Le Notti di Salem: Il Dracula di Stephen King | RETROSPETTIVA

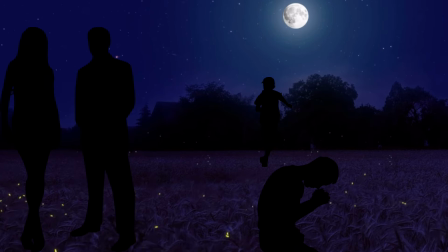735s
La coralità del romanzo permette di empatizzare con le scelte morali e le sventure di ogni protagonista, partendo dal semplice presupposto che un vampiro si aggiri per la città.
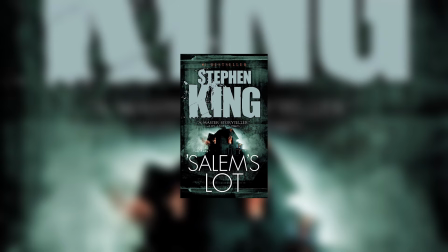744s
In definitiva, non stupisce il successo di questo secondo libro, che riuscì a narrare una classica storia horror,
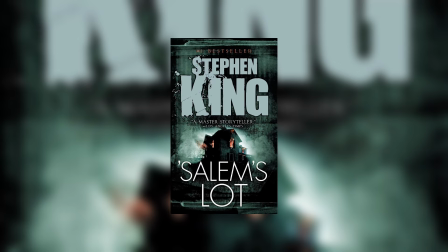750s
offrendo al lettore personaggi sfaccettati, riflessioni filosofiche e critiche al perbenismo americano.
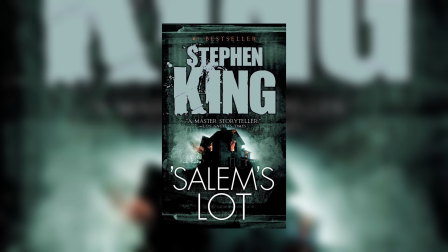756s
Il mix di questi elementi diede vita ad uno dei lavori più amati dei lettori e dallo stesso King,
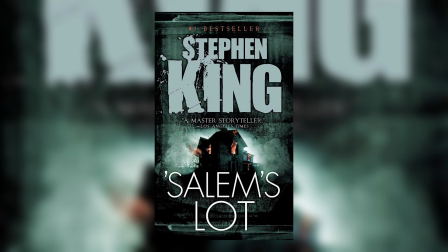762s
che in alcune occasioni dichiarò di considerarlo il suo preferito.
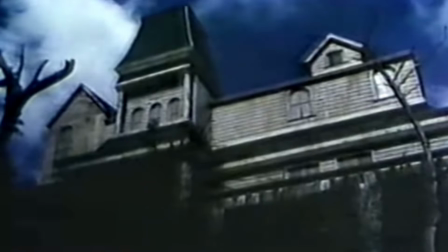769s
La prima trasposizione di Salem Slott non fu un film,
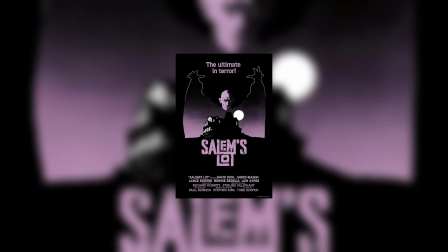773s
ma una miniserie televisiva in due episodi andata in onda sulla CBS il 17 e 24 novembre 1979. Questo però non era nelle intenzioni iniziali della Warner Bros., che aveva acquistato i diritti del libro quattro anni prima allo scopo di portarlo sul grande schermo.
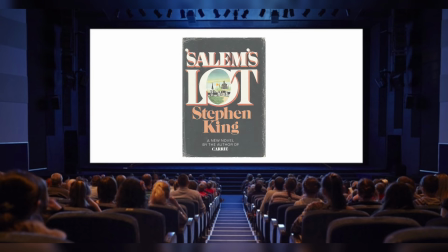789s
Il problema era la lunghezza del romanzo, troppo esteso e corale per comprimerlo in un'ora e mezza.
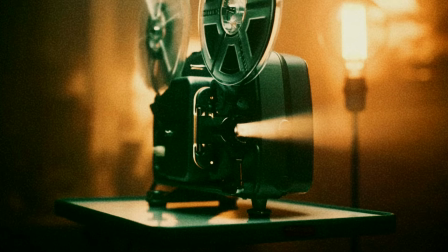795s
Diversi sceneggiatori si cimentarono nell'impresa, ma ogni nuovo tentativo lasciava la produzione insoddisfatta.
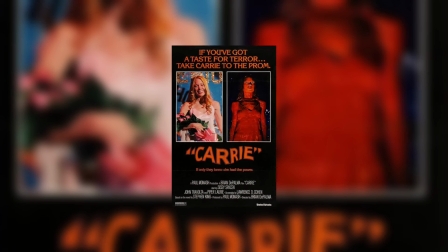802s
Ma era impossibile arrendersi lasciandosi scappare l'occasione, soprattutto dopo il successo del film su Carrie uscito nel 1976.
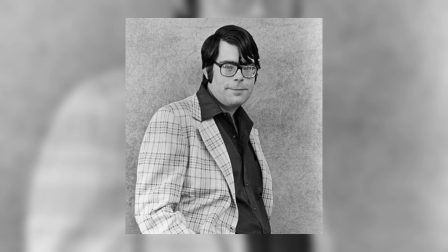810s
Stephen King, dichiarò riguardo, era un casino. Ogni regista di Hollywood che avesse mai avuto a che fare con l'horror voleva farlo, ma nessuno riusciva a tirare fuori una sceneggiatura.
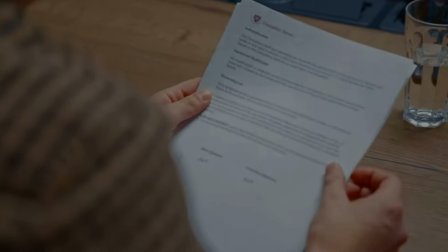820s
A sbloccare la situazione fu il produttore e vicepresidente Warner Bros. Television Richard Cobritz.
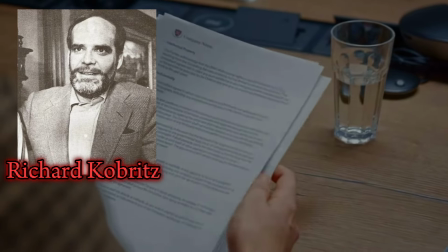825s
Cobritz stabilì che il cinema non era il mezzo adatto per una storia così ampia e il progetto diventò una miniserie per la tv.
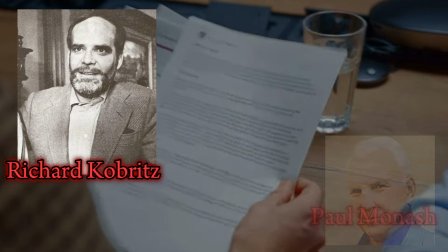832s
Inoltre scelse come sceneggiatore Paul Monash, già produttore del film Carrie.
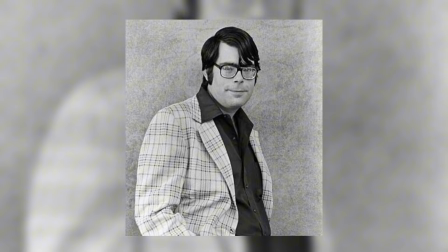837s
Alcune cose vennero tenute fuori per ragioni di tempo, altre perché si trattava della TV, ricorda Stephen King.
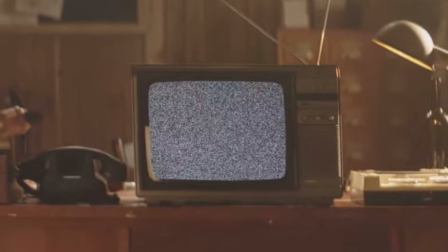843s
Il mezzo televisivo, infatti, limitava le possibilità di una narrazione horror eccessivamente cruenta e il
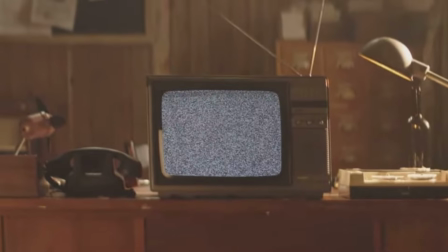849s
network non vedeva di buon occhio le scene inquietanti che coinvolgevano personaggi bambini.
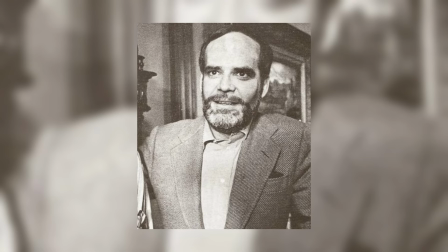854s
Per Cobritz e Monash questa fu una sfida da vincere. In particolar modo quest'ultimo insisteva molto sui buoni risultati ottenuti dalla trasmissione televisiva di Carrie sulla CBS.
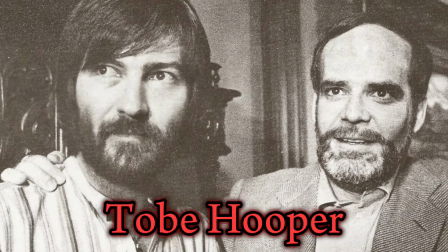864s
Il regista scelto da Cobritz fu Toby Hooper, famoso nel panorama horror grazie a Non aprite quella porta, uscito nel 1974.
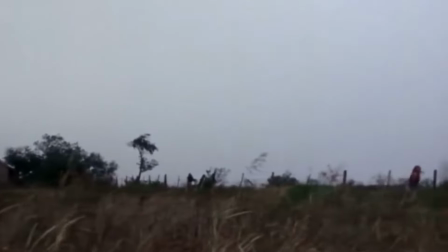873s
Il produttore era consapevole di non poter chiedere ad Hooper la stessa intensità horrorifica raggiunta nel suo film, ma il motivo per cui lo aveva scelto era un altro.
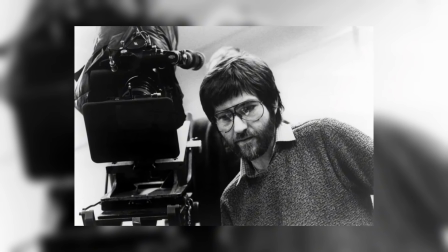881s
Lo reputava un bravo regista, capace di lavorare su una sceneggiatura già definita, aggiungendo una propria visione estetica.
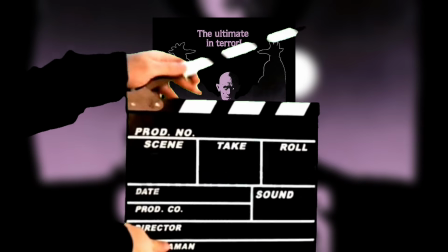888s
La miniserie venne girata tra luglio e agosto del 1979.
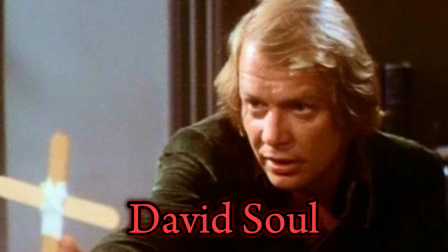892s
L'attore scelto per interpretare lo scrittore protagonista Ben Mears fu David Soul, già noto per la sua interpretazione di Starsky nella serie Starsky Hatch.
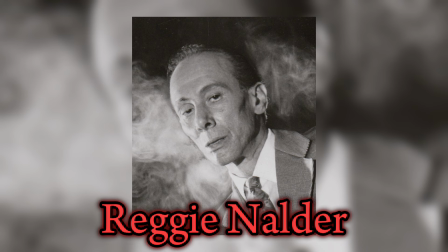901s
Il malvagio conte Barlow venne assegnato a Reginalder, poiché a Cobritz piaceva la sua performance in L'uomo che sapeva troppo, di Hitchcock.
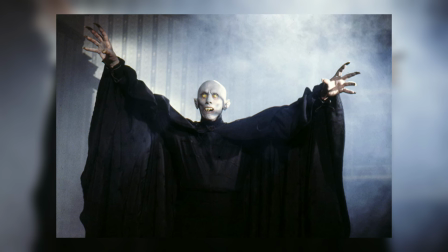909s
Cobritz inoltre decise che Barlow avrebbe dovuto differire rispetto alla versione colta ed elegante del libro,
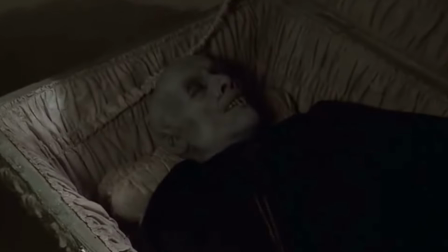915s
richiamando invece la malvagità animalesca di Nosferatu. Per questo motivo il Barlow della miniserie non parla e al Massimo emette qualche verso.
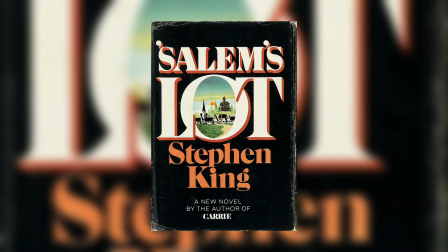923s
Questa fu una delle più evidenti modifiche apportate al romanzo originale, la cui trama generale venne comunque rispettata nonostante le semplificazioni.
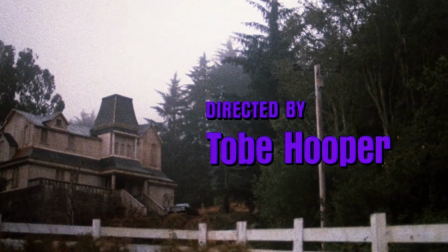932s
Grazie alle tre ore di durata, Toby Hooper poté girare una versione di Salem's Lot dalle atmosfere suggestive,
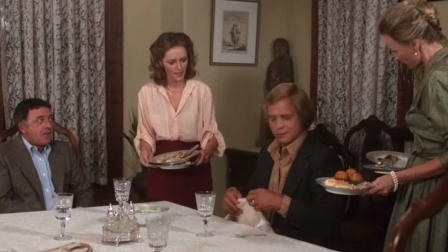938s
in cui la trama avanza più rapidamente rispetto al libro, ma in cui non si perdono totalmente i momenti di vita quotidiana,
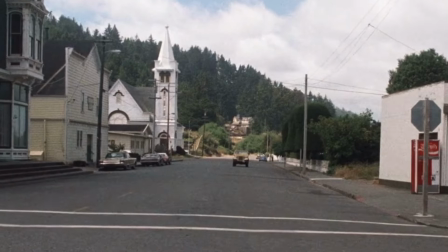945s
i dissapori tra concittadini, il timore del giudizio degli altri abitanti. Ci sono molte sequenze in cui si respira tranquillità e si assiste a normali spaccati di vita,
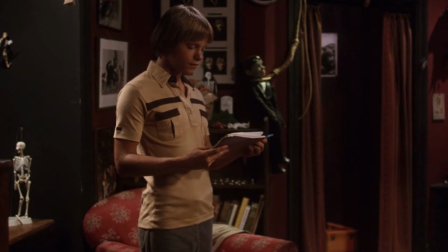954s
creando una maggiore tensione quando inaspettatamente iniziano le scene più horror.
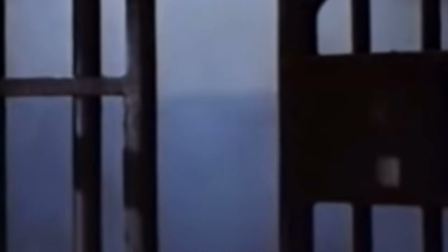959s
In due occasioni vediamo Barlow aggredire qualcuno al termine di un litigio fisico dovuto ad un triangolo amoroso,
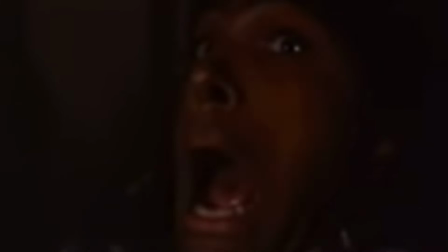964s
rispettando il tema della malvagità sovranaturale nemica di personaggi umani credibili e già tormentati dalle loro piccole disgrazie.
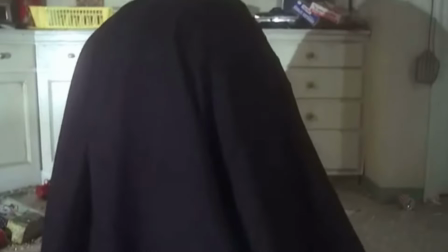972s
Le scene in cui Barlow si palesa sono caratterizzate da inquadrature che ne mettono in risalto la
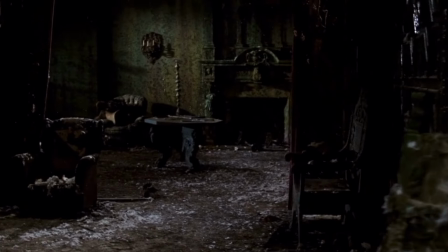977s
possanza fisica e la sua abitazione sporca e oscura come l'essenza del vampiro.